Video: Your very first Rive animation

Hi there, welcome to my channel. I'm sure by now you've heard of the new amazing animation tool called Rive. It allows you to create interactive animations in a way that's never been done before. Well, actually, it has been done a long time ago by Flash, but this is like Flash on steroids. So you don't know where to start? Well, let me help you. Come join me today and we're going to start our very first Rive animation. We're going to be creating this funky eyeball, and I'm also going to throw in some amazing tips to animate and design for free. So if you like this video, like and subscribe.
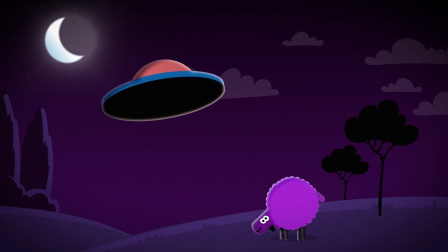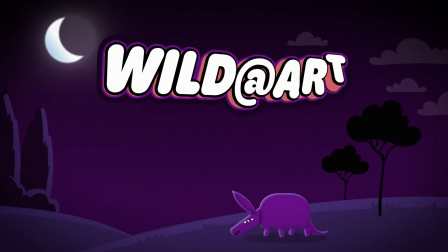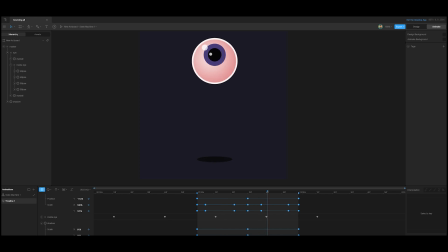[0:53]
Hi guys, today I'm going to show you how to create this funky little bouncing eye in Rive. First we're going to design the eye, and then we're going to pop into the animation section and get animating.
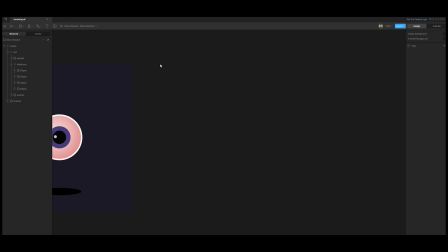[1:06]
Okay, so the first thing we're going to do is create a new artboard. So just press the A key and drag it out like this. You can press Shift to constrain.
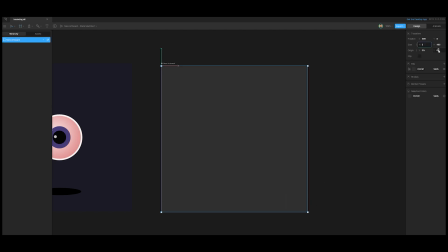[1:17]
Then just to round it off, because I've got OCD, I'm going to go in here, make it 500 by 500. I like nice round numbers. Then we're going to go up here to fill and just click any color you like. I'm just going to go with the same dark blue color I've got there. Now let's create the eyeball. For that we're going to just use, and obviously going to use a normal sphere or a circle. And to get the circle, you just press O, and it's an easy hotkey to remember because an O looks just like a circle. Okay, I've pressed O, then I keep in Shift to constrain it, and I just drag it out like this.
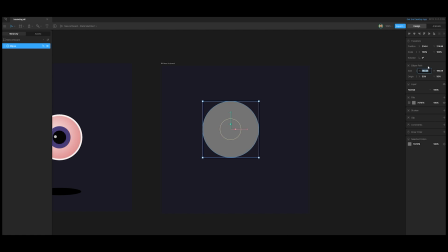[2:02]
Okay, now I want to make it a bit smaller. What I do is, most of the times when I do that, I don't use the scale section. I just use the size here. It's a much better habit to get into.
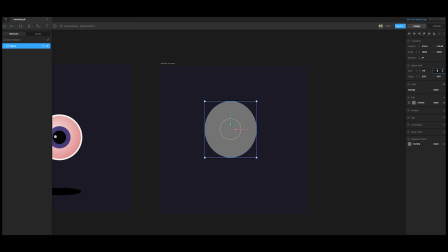[2:17]
I'm going to make this 175 by 175. Now we've got a nice little eye. Now I can take this and just up here, center it in the artboard here and center it there.
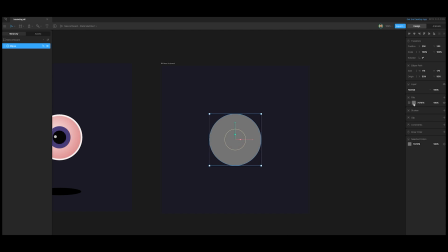[2:31]
Now for the fill, we're going to go here. We're going to click, we're going to click here, and then where it says solid, we're going to go radial. Now it's going to give us a radial fill. We don't want it this big, just something like this.
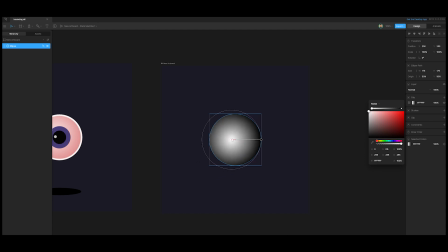[2:51]
I just want to give the eye a bit more volume. Something like this, I think it's going to look nice. And then I'm going to go to this color here. I don't want it black. I want it like a sort of like a pinkish white color, just because an eye contains a lot of blood vessels.
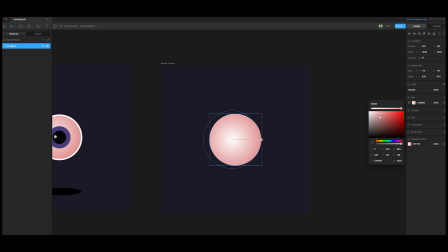[3:12]
This is going to make it look a bit more realistic. So that's basically our eye there. I'm just going to drag this up a bit. Now we know where the light comes from. Then when I get here, I'm going to just add a stroke, just a white stroke, because this is going to be like a rim light from the back. So now you can see it's taking shape quite nicely. I'm actually going to make this a bit smaller. I decided it's a bit better. So I'm making this 150 by 150.
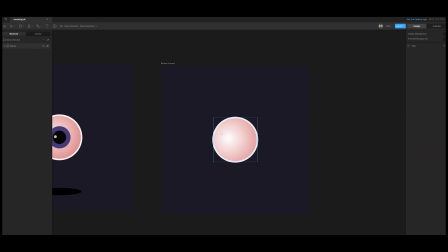[3:46]
And now let's create the pupil, or the iris first. We press O again, constrain, press Shift to constrain, and then this one I'm going to give a full, I'm going to use the same, then make a nice blue eye.